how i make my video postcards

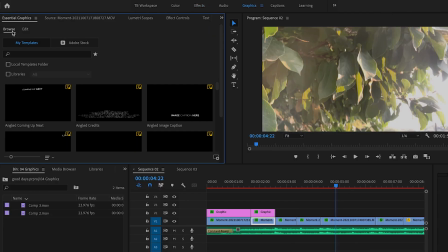498s
I'm gonna go over to my clip where I want that to show up and see under this browse tab, you have templates.
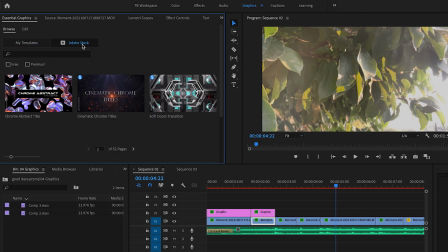503s
If I click Adobe Stock over here, there are a ton of what are called motion graphics templates or MoGerts that you can use to kind of give an elevated look. So I want, you know, a title here and I want something kind of, I'm gonna just search glitch title and see what pops up.
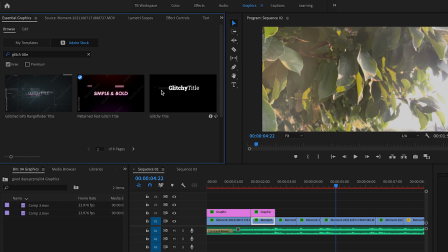522s
All right, I'm looking at this one. This looks kind of interesting.
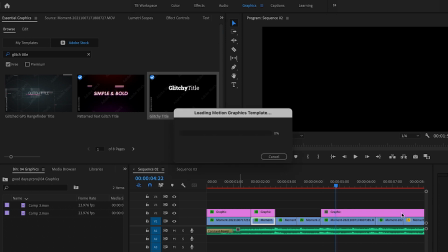526s
I'm gonna drag this over onto my timeline and I'm going to
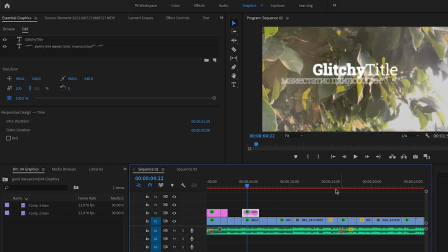534s
change it to be the length of the clip that I'm using here. And then up here, I can edit it to say whatever I want. So I'm just gonna edit this to be one of the lines from my poem that I'm using, because we're doing this little sunset vibe.
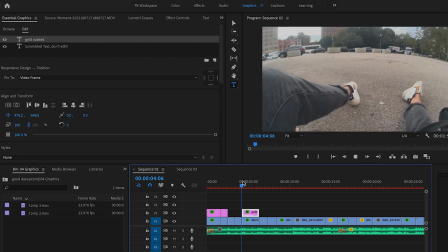549s
And then I can play this back and see what that looks like. That's very cool.
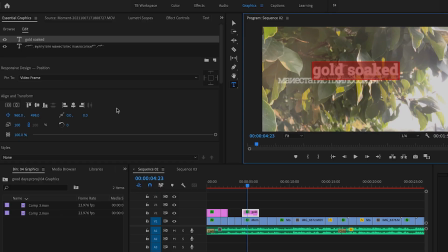555s
I don't know how to do that on my own, but it's very much the same deal as the basic text tool that we used.
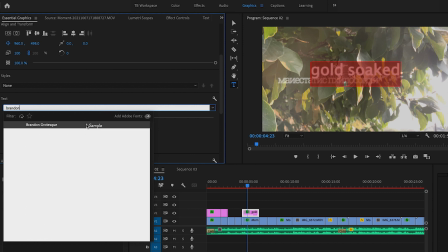560s
So I can make this the font that I like to use. I can change the size.
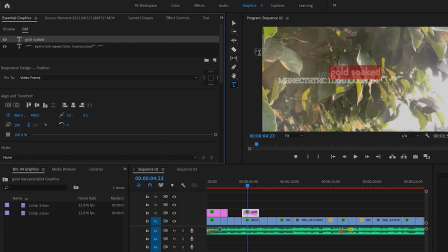567s
I can change the color. And you know what? I don't necessarily like the look of this kind of scrambled text back here. So I'm just gonna click the eye to make that not visible. And I just have my little line there. The great thing is as you get more comfortable building out graphics, you can even make your own MoGerts, your own templates for things that you use a lot. So as I said before, sometimes I'll have one line that, you know, slides up and reveals another line. I actually made a Mogurt for that as I was editing my last video. I'm gonna put a link in the description where you can download that yourself and use it if you want to, but it's now saving me time as I go through and edit. And if I ever wanna use that effect, I can just take the template rather than having to build it from scratch. So once I'm happy with where all my clips are laid out and how all my text is laid out, the last thing that I'll do to kind of tie the room together is color. So I might do some adjustments on a clip-by-clip basis, but in general, instead of going into each individual clip and, you know, changing the contrast and editing the color and all of that stuff, I will use what's called an adjustment layer, and that allows me to edit all of the colors across all my clips at once.
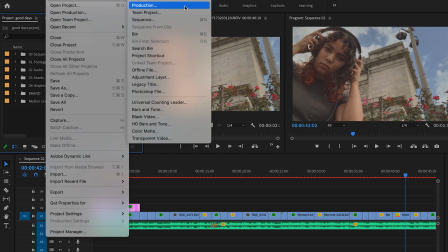644s
So I'm just gonna go File, New, Adjustment Layer,
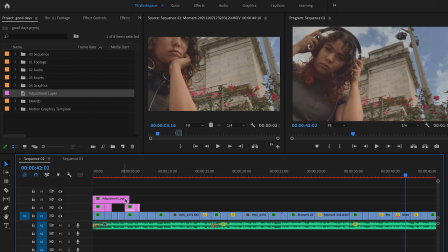650s
and then I can drag this onto my timeline, extend it out for the length of my sequence here, and then I can jump into the color tab.
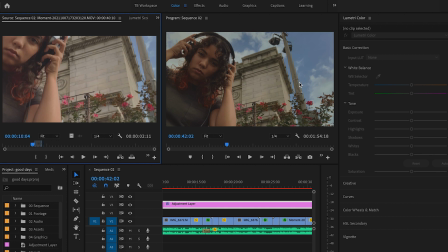663s
So you see my nice Lumetri color panel here, and I like to keep the clip that I'm working with in the source window here so that I can compare what I'm doing. So first thing that I'm gonna do is, under basic correction, edit the white balance.
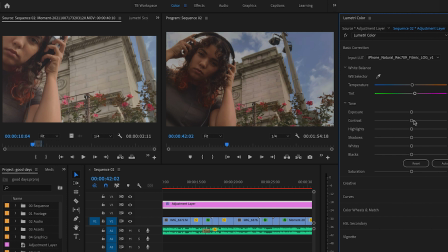678s
Maybe I want to, you know, add a little contrast, bring in the blocks a little bit down, maybe increase the exposure a tiny bit, kind of get the clip generally looking right to my eye.
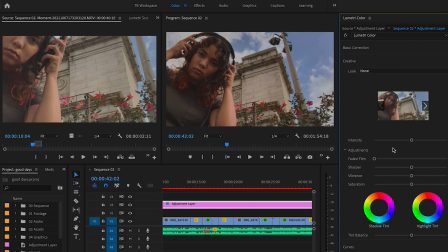698s
And once I'm happy with that, I'm gonna jump down to creative, and this is where I actually start getting to tell part of the story with my color. So one thing I like to play with is like all of these preset looks here, and I can actually just tab through and see what kind of a vibe they have.
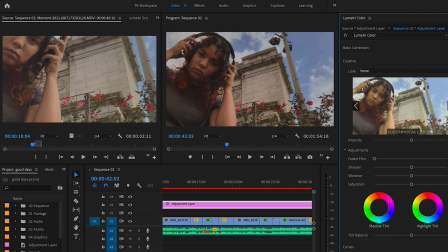715s
Because I'm going for this kind of like sunset-y vibe, maybe I'm gonna choose something that brings out some of those like golder, peachier tones.
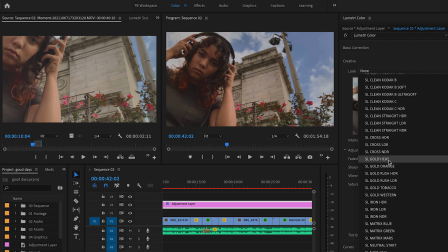724s
So that looks kind of interesting. I'm gonna choose this gold heat, but that's like pretty intense, right?
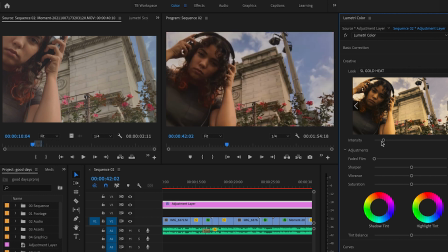731s
Like it looks kind of weird. So I'm gonna bring the intensity way down. And now that looks, compared to where we started, kind of more of that like hazy, sunny, sunset kind of look that I'm going for.